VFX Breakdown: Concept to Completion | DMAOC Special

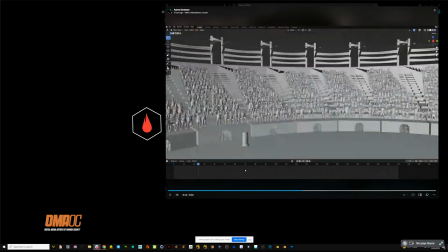8:05 So there's After Effects and then there's Nuke. I did all this compositing in Nuke and I created those crowds all in Blender.
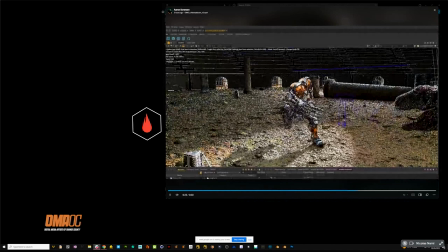8:14 They have a good free or yeah. Blender's amazing for creating, creating clouds or crowds.
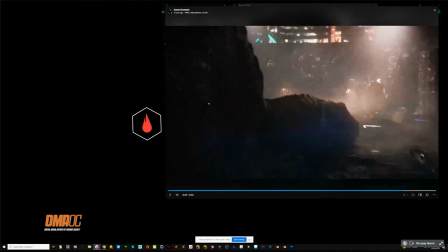8:19 And then lighting was in Clarice and that software is no more. So Clarice went under sadly.
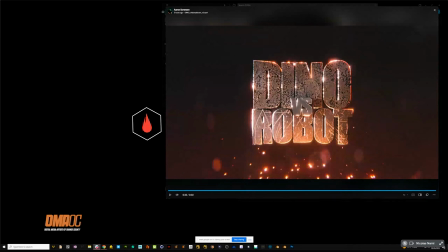8:26 So, yeah,
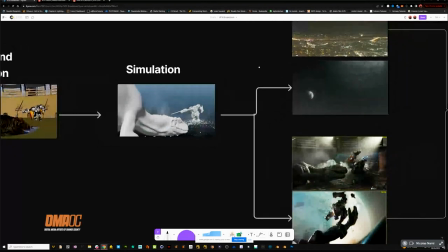8:28 that's a quick breakdown once we have the simulation then in parallel we kind of had the uh up here's the map painting that my friend
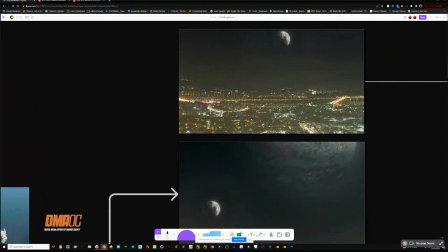8:37 Ian Vickner uh worked on so he created a 360 dome and I and I told him kind of what the mood was nighttime it's it's like a battle royale in the middle of the city so he did this huge map painting um
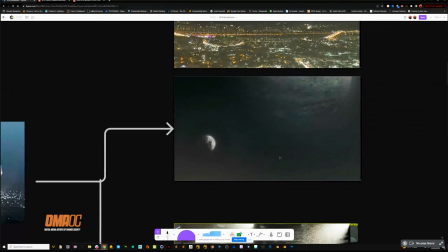8:52 and he did this beautiful planet so maybe this is you know set in some other planet. And so you could see some distant, you know, like Jupiter, another moon, who knows.
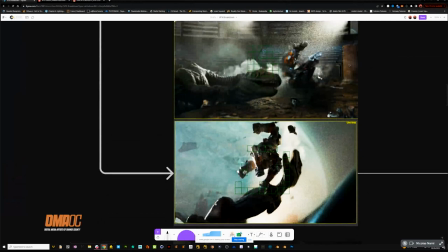9:02 So while he started doing that, I started working on like the base lighting and I started lighting things.
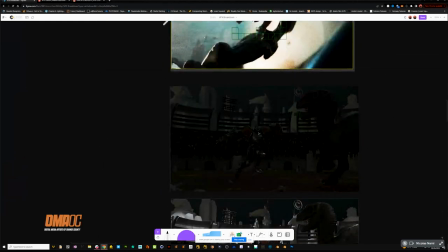9:08 And some of the lighting techniques that I use was first you have, so right here, this is like the, the general light. It was like a, an HDRI or environmental light, which is more bluish or greenish.
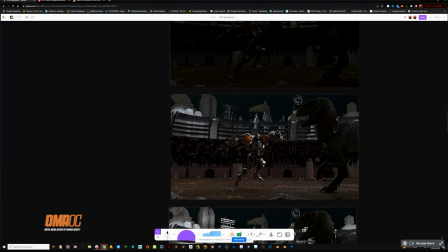9:22 And then I have a bunch of area lights and I love, love love love putting area lights or lights behind um characters
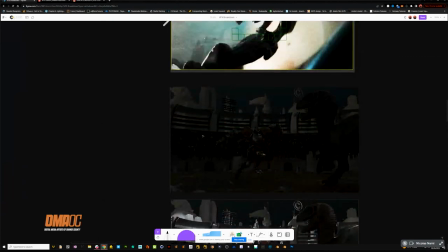9:31 there's some it just you want to create some separation because if you see in this image they all everything's kind of blending together as soon as you add some back lights
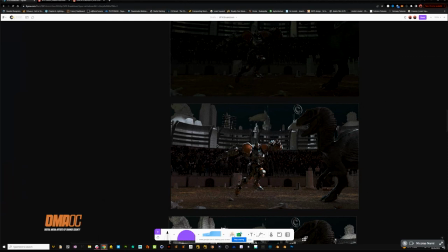9:40 and lights that give a nice silhouette around your objects it's now separating them from the background so you're kind of cutting them out with light so i start using lights and moving them behind to separate them it's about creating that focus.
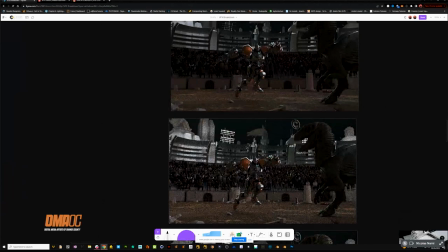9:56 After that, I added some more like environment lights. I started lighting up the city in the background a little bit more.
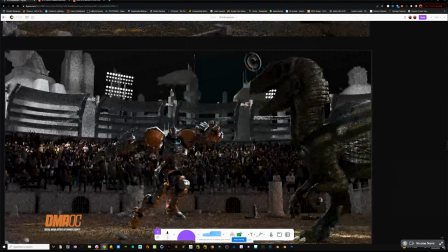10:04 And then I added some spotlights. So you can see right here that above there was no lights from the fence.
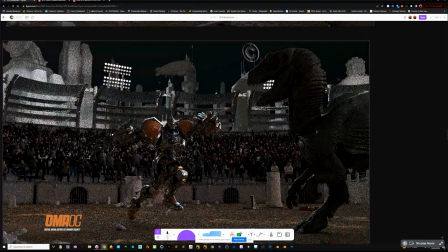10:10 Like you can see the shadows and the lights shining through the spotlight shining through the fence or on our subject.
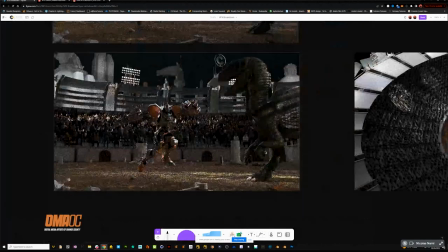10:17 And now you can see a spotlight on the floor. And here's kind of a wide view of the spotlights in the scene.
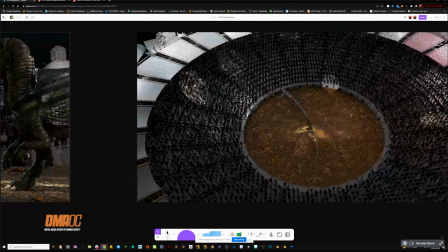10:24 So I was able to create a bunch of spotlights and animate them. And they're kind of moving almost like they're panning and following the actions. Cause if this was like a real thing, you'd have someone up there in the stadium, you know, controlling the spotlights, following the action.
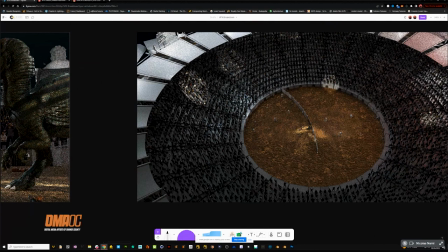10:40 So I did kind of the same thing. I just created a spotlight and was following the action,
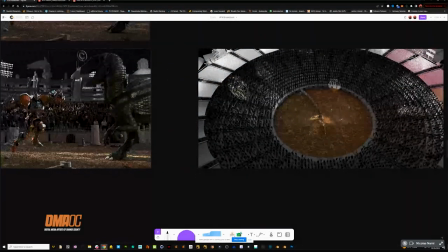10:45 animating the lights and having lights pass over the crowds and it just kind of gave it much
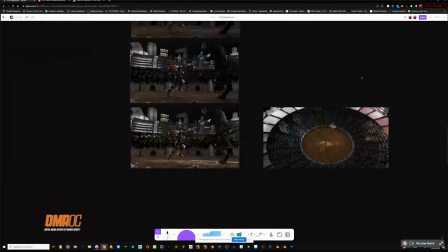10:51 more of an environment feel so once i was
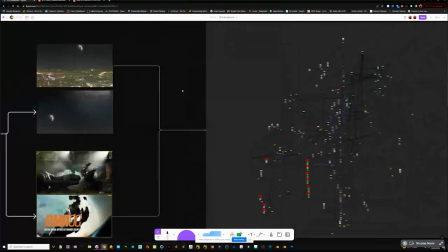10:56 happy with like lighting and all that then you go to this mess and does everyone know what
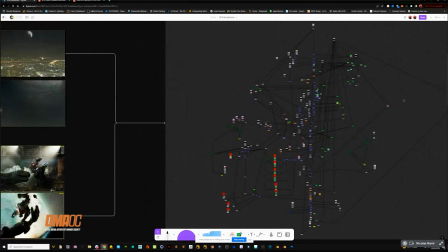11:01 this mess is so this is uh this is the worst example of what you could do in nuke and nuke is where you composite so nuke is a compositing software like After Effects, but instead of layers,
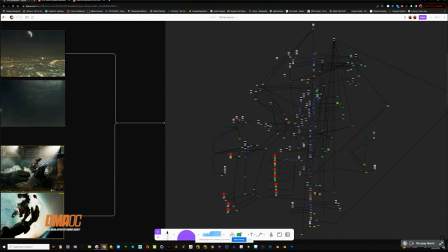11:17 like stacking layers and After Effects, it uses what's called nodes. And you have like a tree.
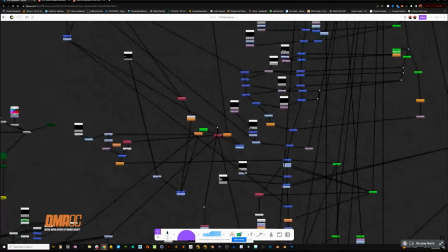11:22 So you start up here and you slowly go down adding in a bunch of stuff. And these blue little nodes are like we're emerging stuff.
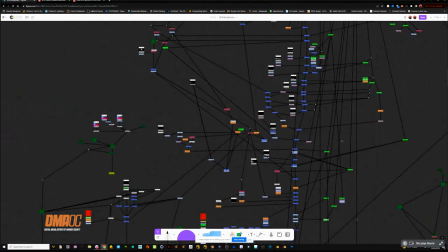11:31 And this is a terrible example what you shouldn't do in a studio, which is make a huge mess. You can be much more organized and clean these up. So, but I knew I was the only one opening it.
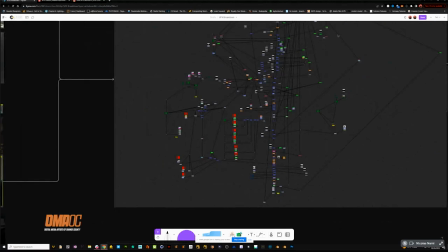11:41 And so I kind of was going really, really fast. But if you work at a studio and you work with Nuke, make sure you clean them up because it's embarrassing.
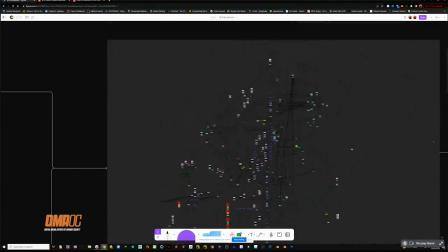11:50 So that was a fun little node tree. But if you start at the top and go all the way down to the bottom, this is where we're going to have that final image.
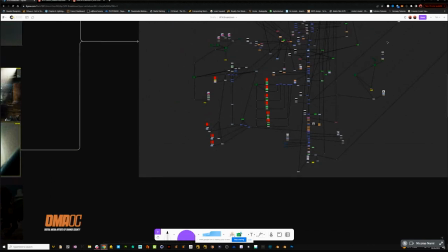11:59 And these are all different like images and stock effects and layers and in different passes to make this thing work.
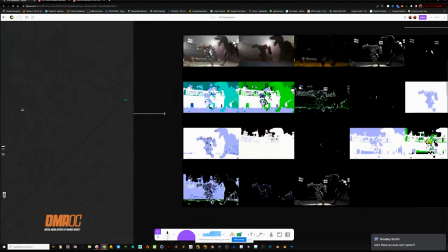12:06 And now we're going to talk about that. So when I render out an image, I will have a bunch of different passes.